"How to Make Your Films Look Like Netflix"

I recreated the look from a scene in one of the most inspirational movies on Netflix, featuring one of the most inspiring actors and movie producers, Adam Sandler.
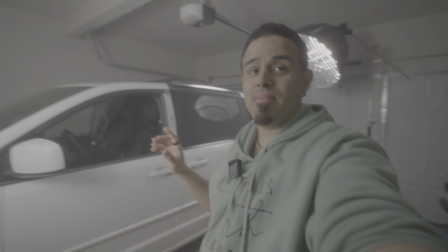The movie is called Hustle, and today I'm gonna show you exactly how I did it and why. Let's talk about it. Adam Sandler is one of my biggest inspirations, not just as an actor, but as a filmmaker. He built his own company, writes his movies, and stays one of the most down-to-earth guys in Hollywood. He could be starring on a multi-million-dollar movie one day, and the next day, he'll be at a random park just playing basketball like a regular guy. That's the kind of energy I can respect. So when I watched Hustle, it really hit home. It's all about passion, hard work, and betting on yourself.
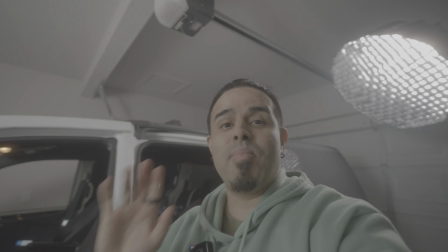Everything that I stand for. Now let's break it down and I'll show you exactly how I lit it, shot it, and put it all together.
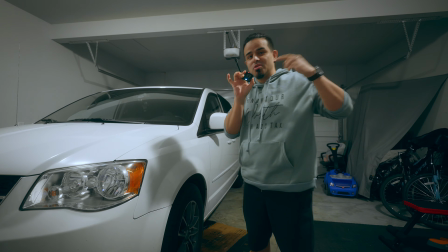Alright, so this is the car that we're going to be using. We switched over to the wireless because I don't want to have this whole microphone.
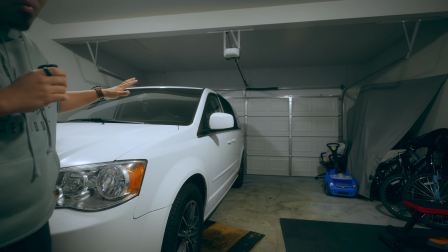There is no cars or nothing like that, so we have to recreate that whole feel with lighting.
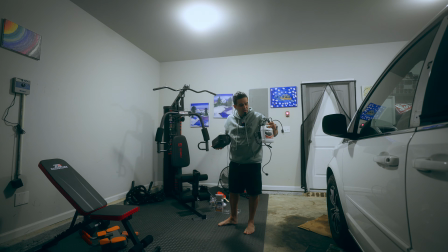So we're going to set this up, see if it works. We'll let that set up while set up the camera inside.
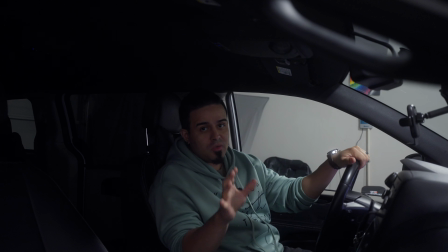Maybe put external monitor out here so we can see what's going on. Alright, so a couple of things that I noticed that I did not pay attention to, or I kind of did, but I didn't really think it through until now.
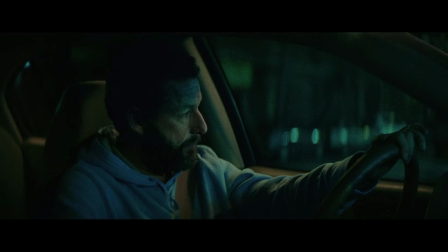These seats are black. The car that he is in, they're like a burgundy or like a beige color.
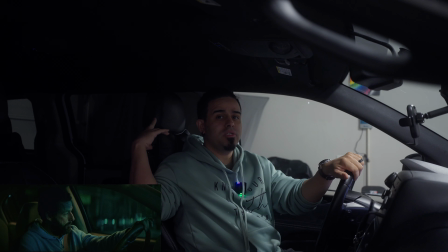So this might kind of contradict the colors that we use because it's not gonna give the same color tones or the same contrast in between.
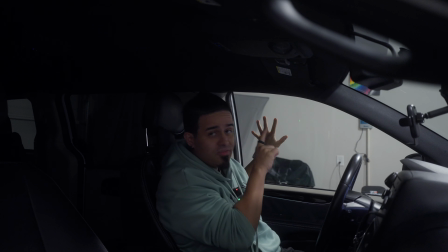So that's something that we definitely have to keep an eye on. I'm gonna have to turn that light off and just start building the entire sequence all together.
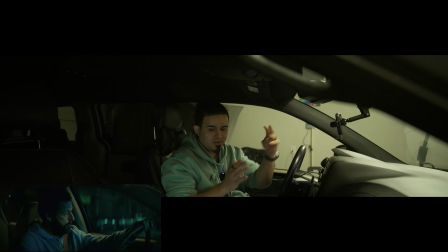So all right, so a couple of differences that I'm already noticing from their scene compared to ours. I think they might have used a longer lens, so I'm guessing maybe they used a 65mm anamorphic,
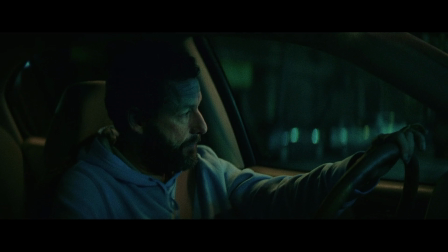so the compression is going to be completely different,
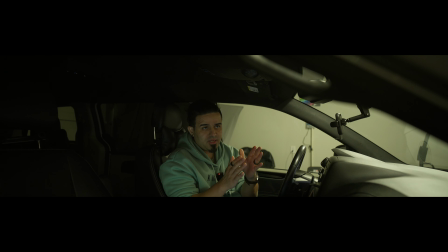and also the angle of the camera is completely different to how I have it here. Another thing I can notice is I'd have my camera settings completely off because there is so much noise going on right now in the shadows.
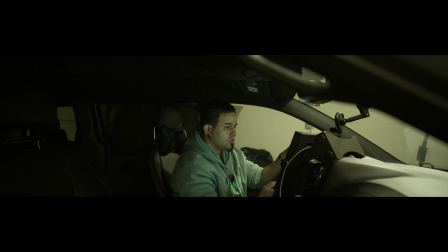I don't even think I am in focus. So there are a lot of differences right now. We're getting there, right? We're structuring it. I do see that there are reflections on his window. He did have the window closed. He does have a seatbelt on, but yeah, his car interior is like a beige.
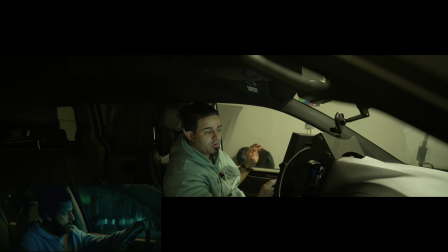Mine's is black. We have our Kelvin at 3400, and it's still, based on what I'm seeing on this screen, it does seem a little bit too yellow, but again, we haven't structured everything around.
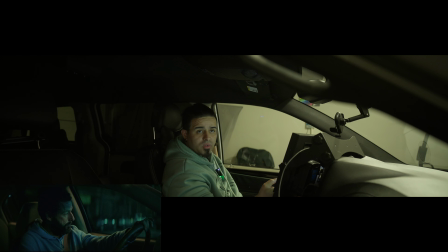So we're gonna start setting up lights. You could see lights in the back of his window. So like back here on these back windows, you definitely see lights. I think we're gonna be able to do it. We're gonna be able to pull it off. It doesn't look like there's any lights inside of the car, but there is one light beaming straight at him.
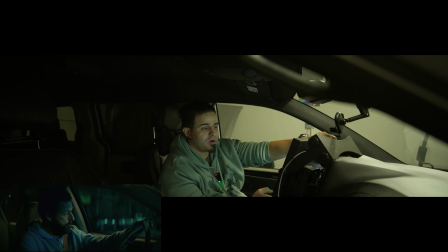It kind of looks like also there's like a light. If you look at his sweater on this shoulder here, you can see that there is like a headlight. So maybe they're causing it to be like a reflection of like a light post.
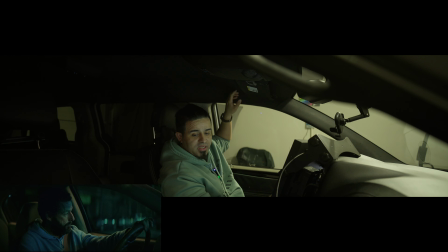So we're gonna have to set up a light that's kind of pointing downward and make it look like a light post.
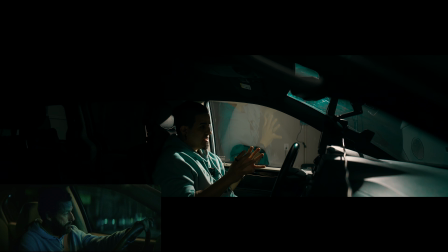Okay, so off the rip, looking at this shot, it's starting to kind of come closer. We've turned off the garage light, so that yellow light isn't there. Now we have this bright, very super bright light coming into the car,
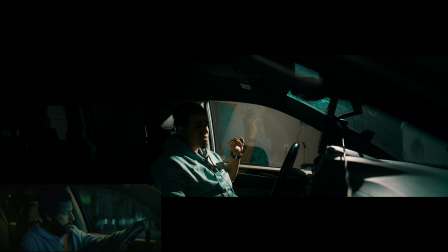but I'm noticing that shows a lot more on his face versus mine. It's more of coming from the front of the car. As you can see, like the front of his face is well lit, so it kind of seems like it's towards the front of the car, not necessarily directly from the side of the car.
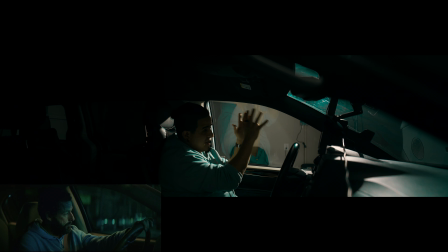We're gonna go ahead and reposition our lighting and make it look more appropriate to this shot.
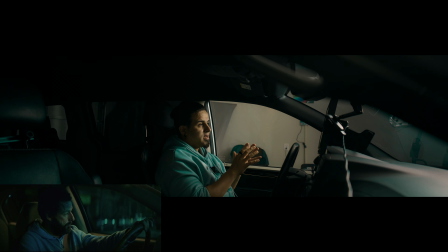All right, so now it kind of looks a little bit better.
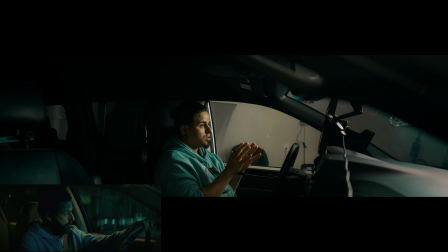It's not exactly how we would like it to look, but we are going to try a couple of different things, possibly bring the light either up or down based on his face and how the light kind of hits his face. There should be like a shadow right here. That looks much more pleasing.
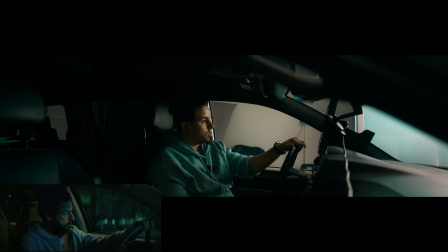The image doesn't look as sharp, so I think this is a better shot, right? We do have some light spilling on the outside skirts, but I think we can work with this. I think now we just possibly have to light the back part of it,
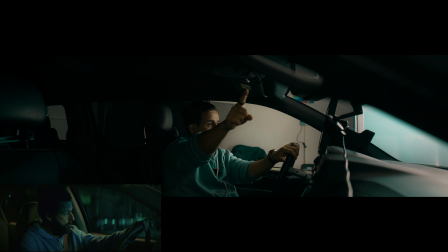and maybe even a light coming from that side kind of hitting that way.
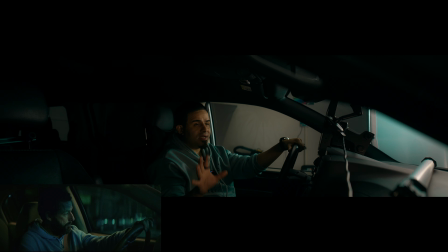But I think this kind of works a little bit. Okay, I think we're at a decent spot here based off of what I'm seeing here. Like as far as like front lit, I think we're good. Or maybe something that I would probably add is light back here.
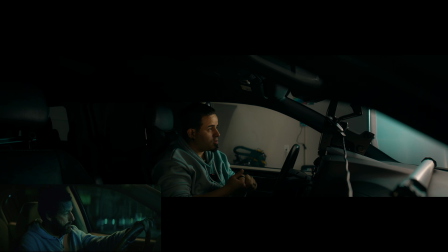I know that I had originally said that, but I think I'm gonna have to put another one back there just to give that extra touch, because right now it just really like black, right? There's no definition back there.
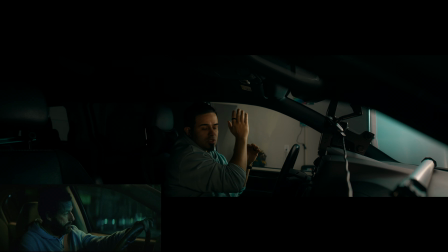And in cinematic, you want to have dark, light, dark, light, dark. Like, you want to follow a pattern, and right now it just seems like it's just super bright in this area here. Even up in the front of the windshield, you could even see the diffuser.
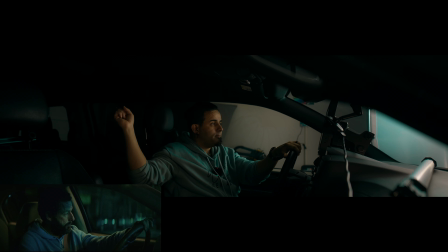So we want to fix that a little bit, but then also make a light shine back here, and I think we are golden. Okay, the front of the car I think is good. I think we're good on the front of the car. I do see
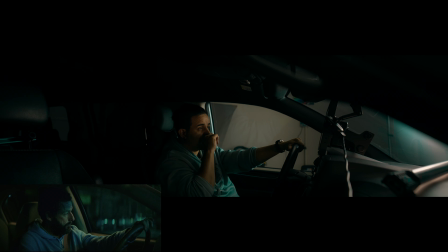a little bit of light kind of coming to the front, but maybe after I move this, I think we are really freaking close. I'm just gonna light that back part, and I think from there we are good to go.
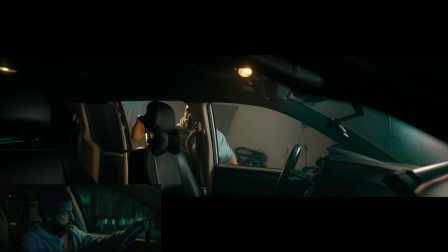Yeah.
You must be blinded by the lights. We came to shine here.
All right, guys, I think we are happy with where this shot was.
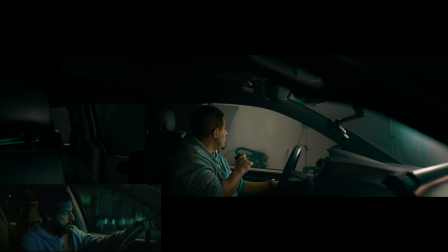We properly lit in the back. I think one more move is to stop the light from reflecting over there. And we're gonna use whatever we have. We have this, like, I bought this off of Amazon like a while back. This is for like skits or whatever, but this is a like judge gown or graduation gown.
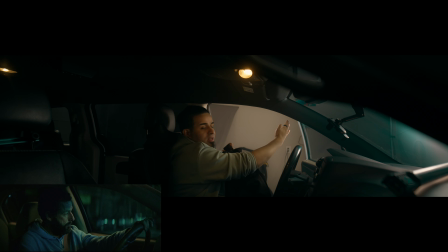I'm gonna use this to cause the light not to spill out. All right, guys, I think we got the shot. Let me put my seatbelt on. Can't do the scene. This is those little details, right? The little details. I know his is brown, mine is black, but hey, what do you guys think?
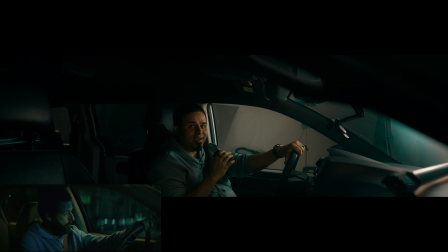Did we pull it off? Let me know in the comments if I could have done it. I ended up using 4 different lights for this scene. It took time to build it up, but it just goes to show you taking that little extra step is what's gonna make the difference. So let me put the mic down and let's take this puppy for a ride.
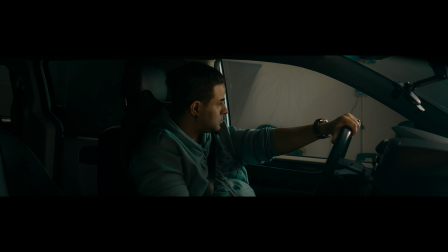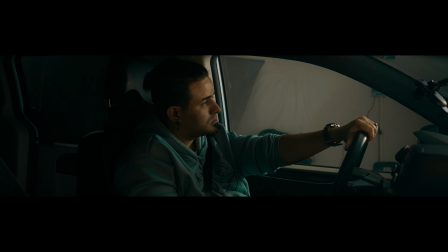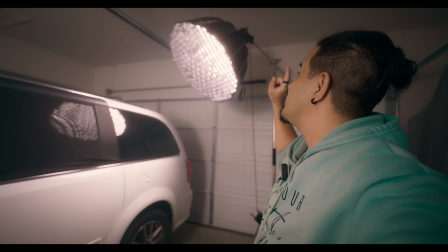All right, so in the end, these are the lights that we use. We have the Godox VLC 150,
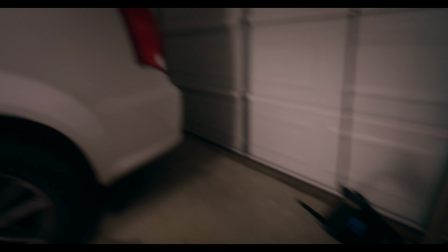and that is the one that's lighting up the back window going into the car.
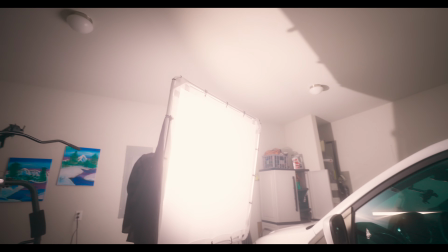We have we have a massive diffuser up here in the front. That is being lit by the Godox ULC 150.
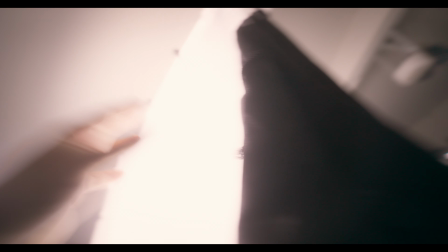That is what's beaming that. We have that diffuser.
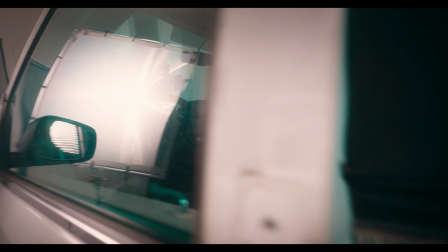If you see in the dashboard, so in the dashboard, we have the TL60.
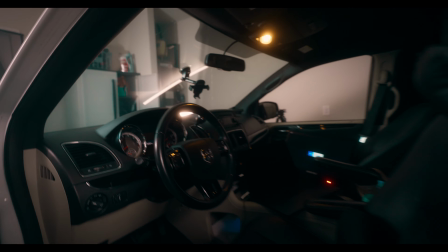It is an RGB light, and that's just kind of showing the shadow on my face.
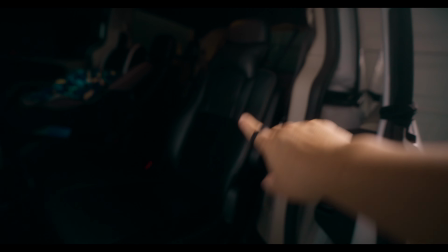And then we have another one back here, kind of putting the shadow or the light on the back seat.